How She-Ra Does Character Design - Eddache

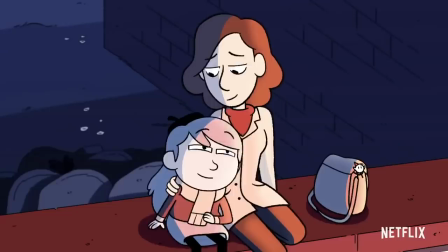Netflix is really starting to become the new home for cartoon shows.
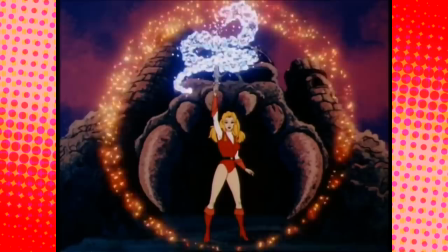2018 alone debuted Hilda, Final Space, Dragon Prince, Cupcake and Dino, Disenchantment, and one of my immediate favorites, She-Ra.
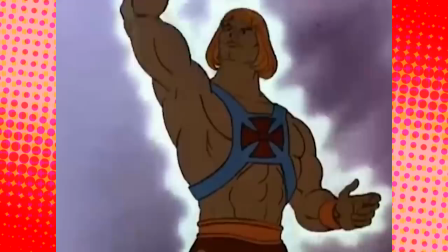It's a reboot of a show of the same-ish name from 1985, which was a spin-off of He-Man from 1983, which was based on a series of toys from 1982.
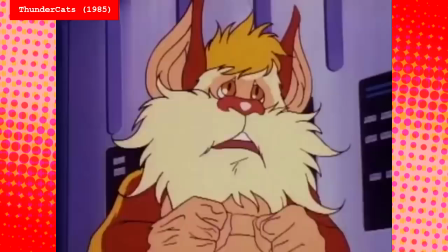Wow.
This meant the character design of this and other shows of its kind looked very samey.
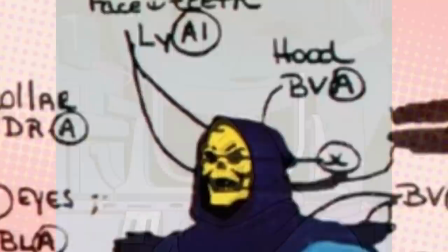I'm not saying this style is inherently bad, there were certainly a lot of very imaginative character designs even within these shows, but what kind of restrained them, even though they were still entertaining?
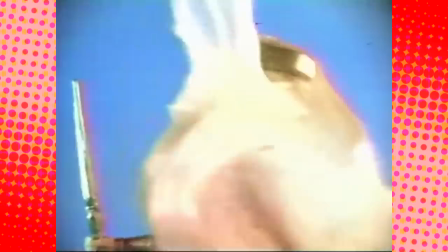Trust me, I was a kid of the 80s. They were still basically glorified commercials to sell dolls, or action figures, which are the real dolls.
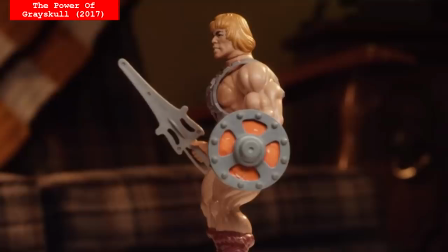Nope, wait, that's something else, don't look that up. Therefore, the majority of characters had to fit the same cookie-cutter design for mass production.
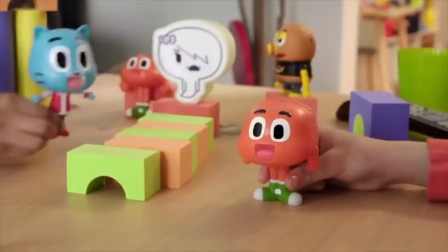He-Man's sculpture was going to be the basic sculpture for everybody. Even the evil characters used the same legs, the same arms, the same torso.
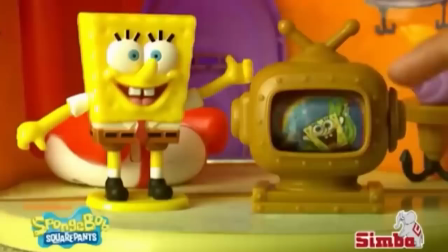Of course, nowadays, cartoon shows are no strangers to tie-in merchandise, but they can be more imaginative with the character designs without those same body type limitations. Unless they're those goddamn creepy Funko Pops. No! So Noelle Stevenson and their team are much more liberated when it comes to redesigning the She-Ra characters without having to worry about a single thing. Now, I'll say right here that you don't have to like the new designs, and this video isn't going to change your mind. The beauty of art is that there's something for everyone and not everything is for you, and that's fine.
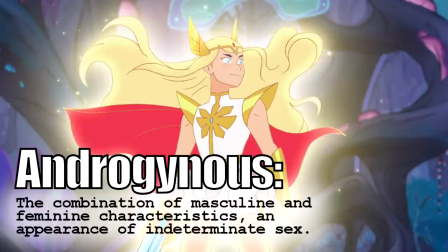For example, some might feel that She-Ra looks androgynous. She doesn't.
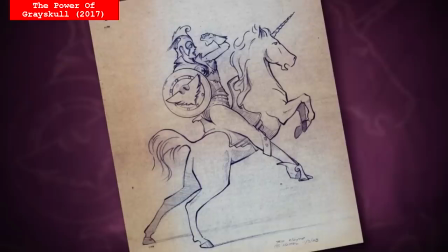In the original series, She-Ra had a very curvaceous body and a scant costume because her design is partially inspired by classic imagery of goddesses and,
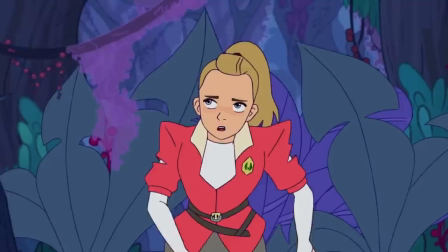to fit into the He-Man universe, influences from Conan the Barbarian and the works of Frank Frazetta.
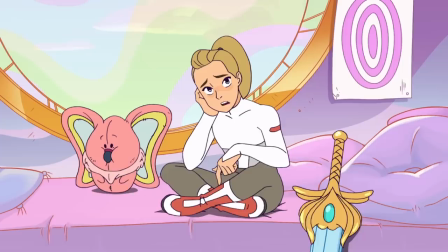The new She-Ra has been aged down, so her body reflects that.
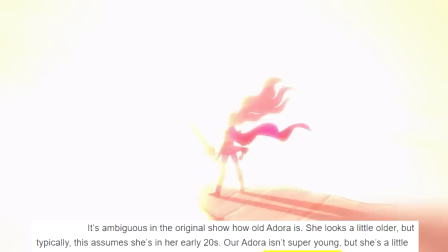It's less sexualized because she's just a 17, 18-year-old stepping out to the big, wide,
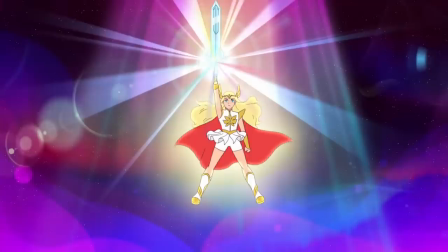colourful world and discovering herself, which is what the show is all about, just with magical sword powers and a talking horse.
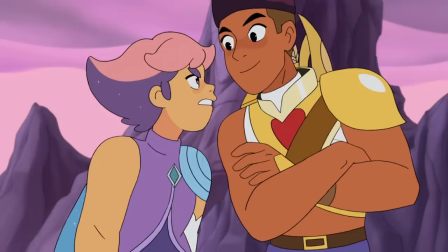There's nothing wrong with sex appeal being part of a character's design. I just did a video that had Jessica Rabbit in it, after all. It can still be empowering without being exploitative. It's just not relevant here.
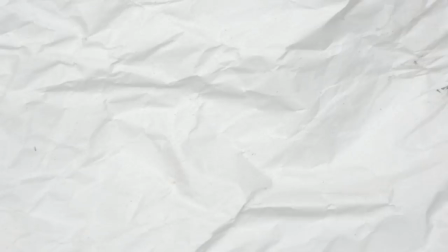Sorry if this genuinely upsets you, but if it helps, here's a colon and the number 8.
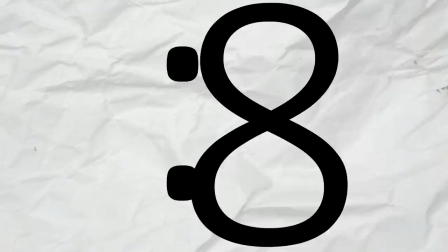And at some point, they'll pass each other, so if you hit pause at the right time, they'll look like a pair of boobs. Have fun. I'm not a character designer, as you can tell, but I'm trying to learn more about animated shows and what goes into making them. And making videos like this helps me learn more, like copying someone else's homework but rewriting it in your own words so that Mr. Wheeler never finds out.
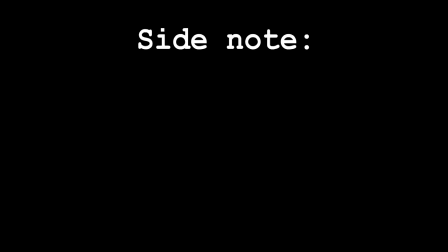So this is my gross oversimplification of what I've learned about character design using She-Ra 2018 as an example.
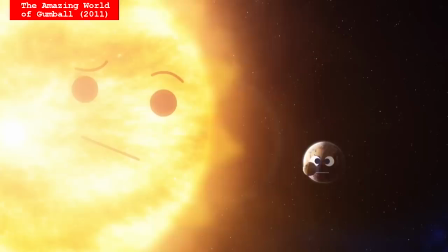Side note, these aren't strict rules, more like a guide that can be applied and ignored as you see fit. That's the other beauty of art, you can do whatever the fuck you want.
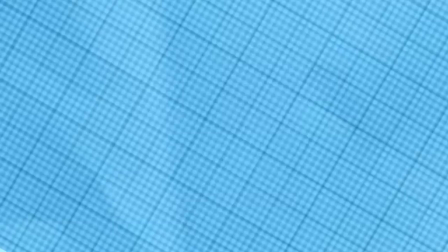Step 1. Know your character. The character's personality should shine through their design like a sunny day.
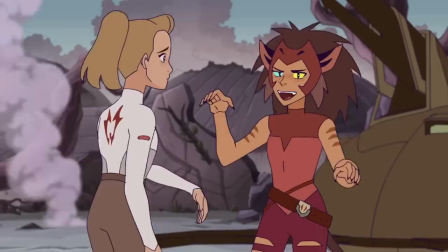Take someone like SpongeBob. His personality is unbridled joy, so he's been designed with large eyes, a huge smile, and a wildly expressive body.
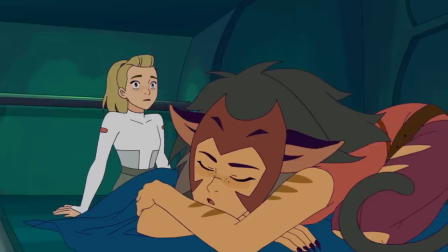In She-Ra, Catra has been made quite scrawny so that she comes across as scrappy and a bit of an underdog.
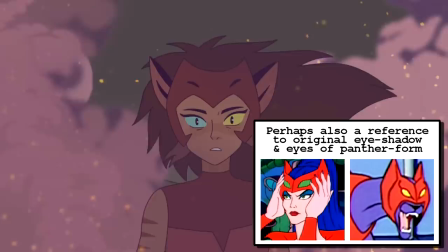Or under cat, I guess. Her different coloured eyes could be a reference to the character's conflicting feelings.
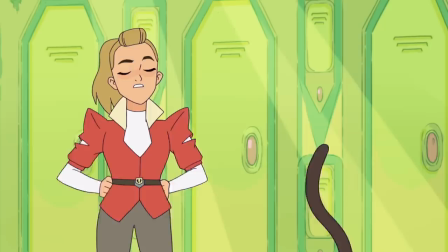Her old human form and cat form have been merged into a hybrid, which allows for more body language.
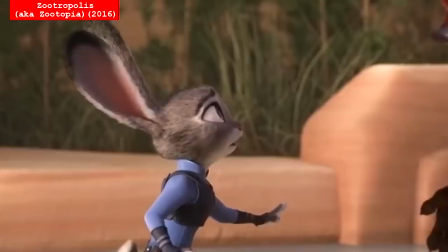Is that a mouse? What? Where?
With her ears displaying her emotional state, much like Judy Hopps, which is one of her quirks.
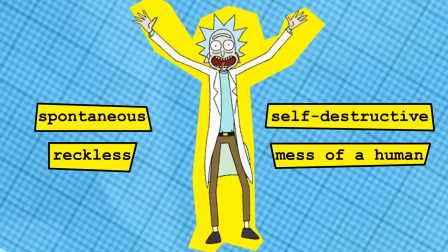Rick Sanchez is a spontaneous, reckless, self-destructive mess of a human, so this is displayed with his wild hair and lots of drool.
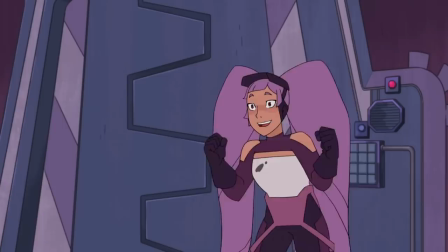In She-Ra, Entractor is obsessed with technology, so despite not being typically princess-like, that is so smart!
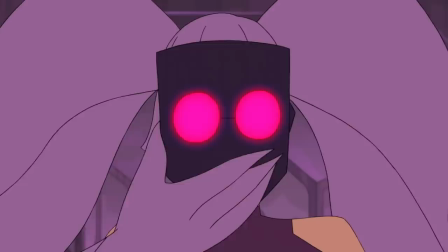And awful. We're all gonna die.
She's dressed with thick gloves, stained clothes, and a welding mask, so she's ready to tinker with tech at a drop of a miniature cupcake.
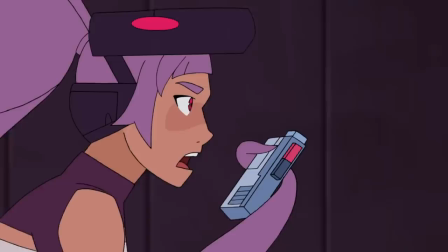A pig! So cute.
She's also so scatterbrained that she's constantly recording things in a log, which brings me to props and accessories. Penny's Parker that muffles his voice, Popeye and his spinach, Eddache with his weird left mouth.
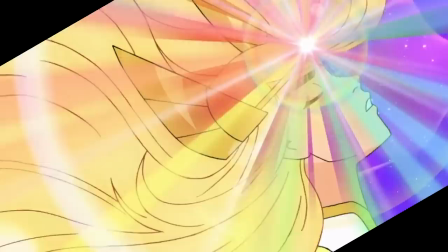Hey! And She-Ra, of course, with her hair. Oh, how weird, I thought I was going to say sword.
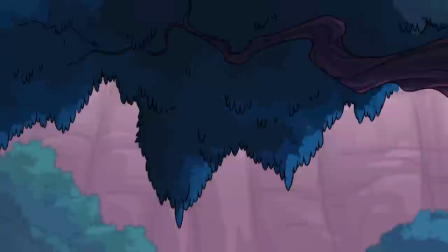Adora is practical and straightforward, so she has a no-frills ponytail.